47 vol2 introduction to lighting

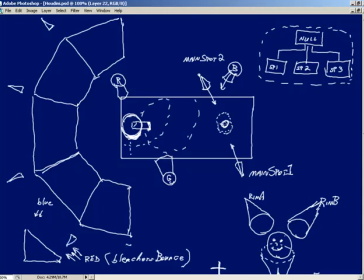[20:37]
And this is going to work all the way around like such, which means we're also going to have one up here. Again, I just don't have the room. And then once we have broke up all of our columns, and then we're simply going to say, all right, this light is going to illuminate this crowd, and the other light that's off the screen up there is going to illuminate these guys.
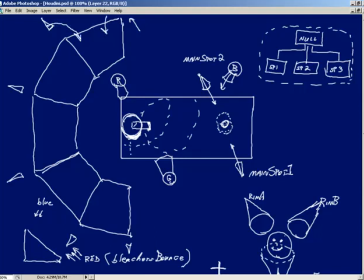[20:55]
That's the only back rim lights that will illuminate this particular column. Then we'll just continue working our way around by saying this guy is going to illuminate this side and this guy will illuminate this side. In that particular case, this column is being only illuminated from the back side by these two lights only.
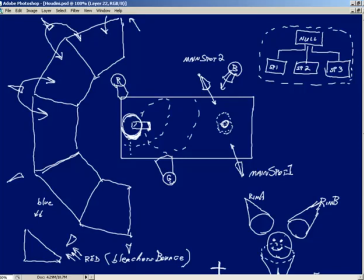[21:12]
And then we just simply continue that pattern all the way around. Those two guys will illuminate that column. These two guys over here are going to illuminate this column. And then finally that. That is going to provide us a lot of
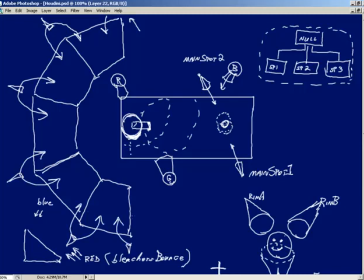[21:29]
control over our rim lighting from a crowd that is distributed all the way around this arc. Okay? So with that in place, there's only one light left to discuss, and that is how are we going to
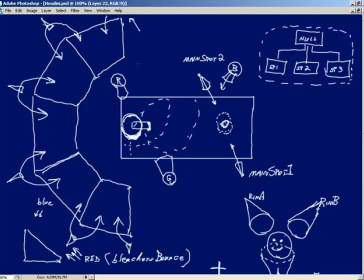[21:44]
give that real fine control over the illumination that's striking our characters dead on in the face when we begin with our opening shot. If you recall, we have a camera right here. Camera starts looking over there, and then the camera sweeps all the way around the audience, this big pan.
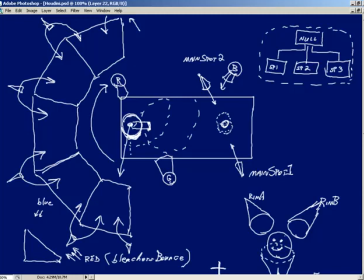[22:02]
So what are we going to do to provide control for us, as the artist in this case, over the light that's striking our characters right there in the front? Very simple. We'll add one more final light into the scene.
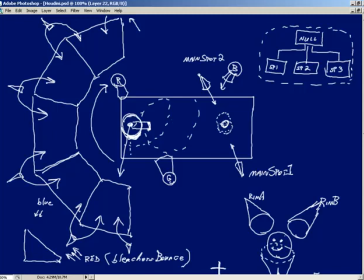[22:14]
This will be our audience ambience light. So this will simulate our ambience, and this is just going to be a distant light, so I'll go ahead and throw some arrows in there. And the reason for choosing a distant light over an ambient light is the fact that the distant light still gives us some sense of direction,
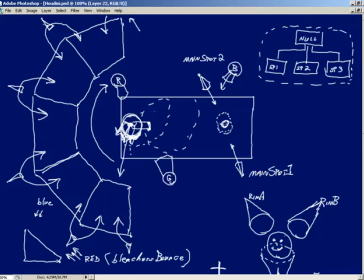[22:29]
which means we're not going to get true flat shading on the front of our character. We will still get the sense that the character is a sphere, whereas we could have just thrown in an ambient light. I am so much against ambient lights. Yeah, me too. I mean, the only way to effectively use ambient lights is if you're going to use very small numbers, very small numbers.
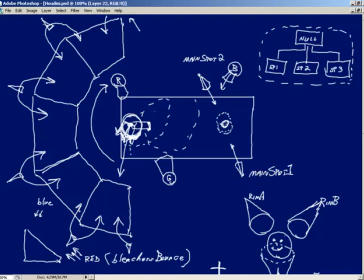[22:49]
Yeah. And even then, even though it is providing the illusion of light coming from all over, you still, even with small numbers, begin to flatten your scene. Whereas we use a distant light, it's got a direction associated with it, which means that we're not going to flatten our characters, so we're still going to get a nice feeling of depth with the characters.
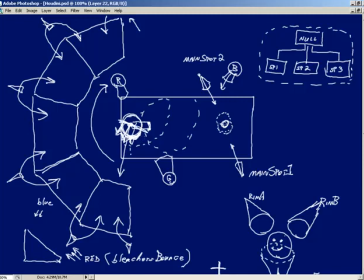[23:07]
But the added benefit of now we've got illumination on the front of the characters so we can actually see their faces, because if we think about it, we've got the rim lights and we've got that blue light coming down from the top. We may have a very subtle red light illuminating the face of the character, but that's not really going to illuminate the face of the character that greatly, so we needed to have an extra light for this first shot,
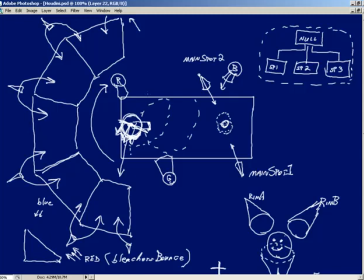[23:24]
because the audience is the focus of our shot. That first shot, the audience is the focus. We really need to see their faces and see their expressions. So starting out, we'll simply drive parameters on this distant light with our camera, so that as our camera pans around, the light's going to rotate with the camera.
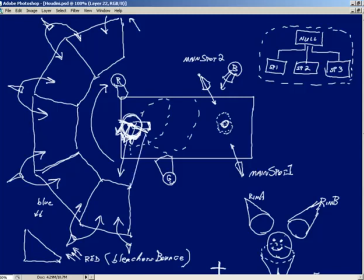[23:42]
And that way we'll make sure that we always have beams of light. And the nice thing is, since this is a distant light, in our peripheral vision, from what the camera picks up, there'll still be illumination over on the side as well.
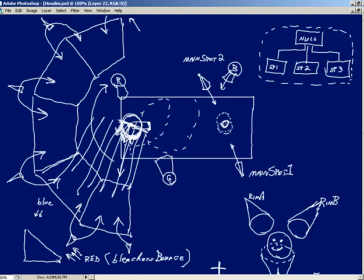[23:56]
So as we sweep around, it won't look odd as if we had parented a spotlight to the camera and had the spotlight sweep around, where off on the side of our rendered images is like, hey, that's kind of dark over there. Then suddenly it's illuminated when we look at it. This way it's going to provide an even illumination that will travel with the camera, and that's going to give us a nice result.
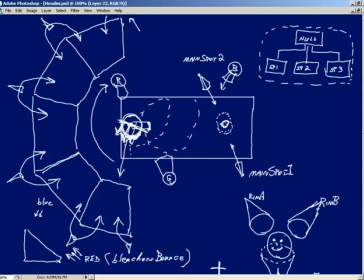[24:13]
So let me go ahead and undo all of that. And looking over here at my notes, I think that's pretty much everything. So if you will allow me to do a quick recap, because there's been a lot that we've talked about here, we'll simply start things off with our main spotlights. Once again, this is a performance in some sort of performance hall or circus tent.
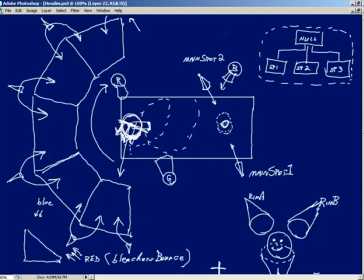[24:31]
We would like two real-world type spotlights pointing or shining down onto our character, and we begin with main spot 1 and main spot 2.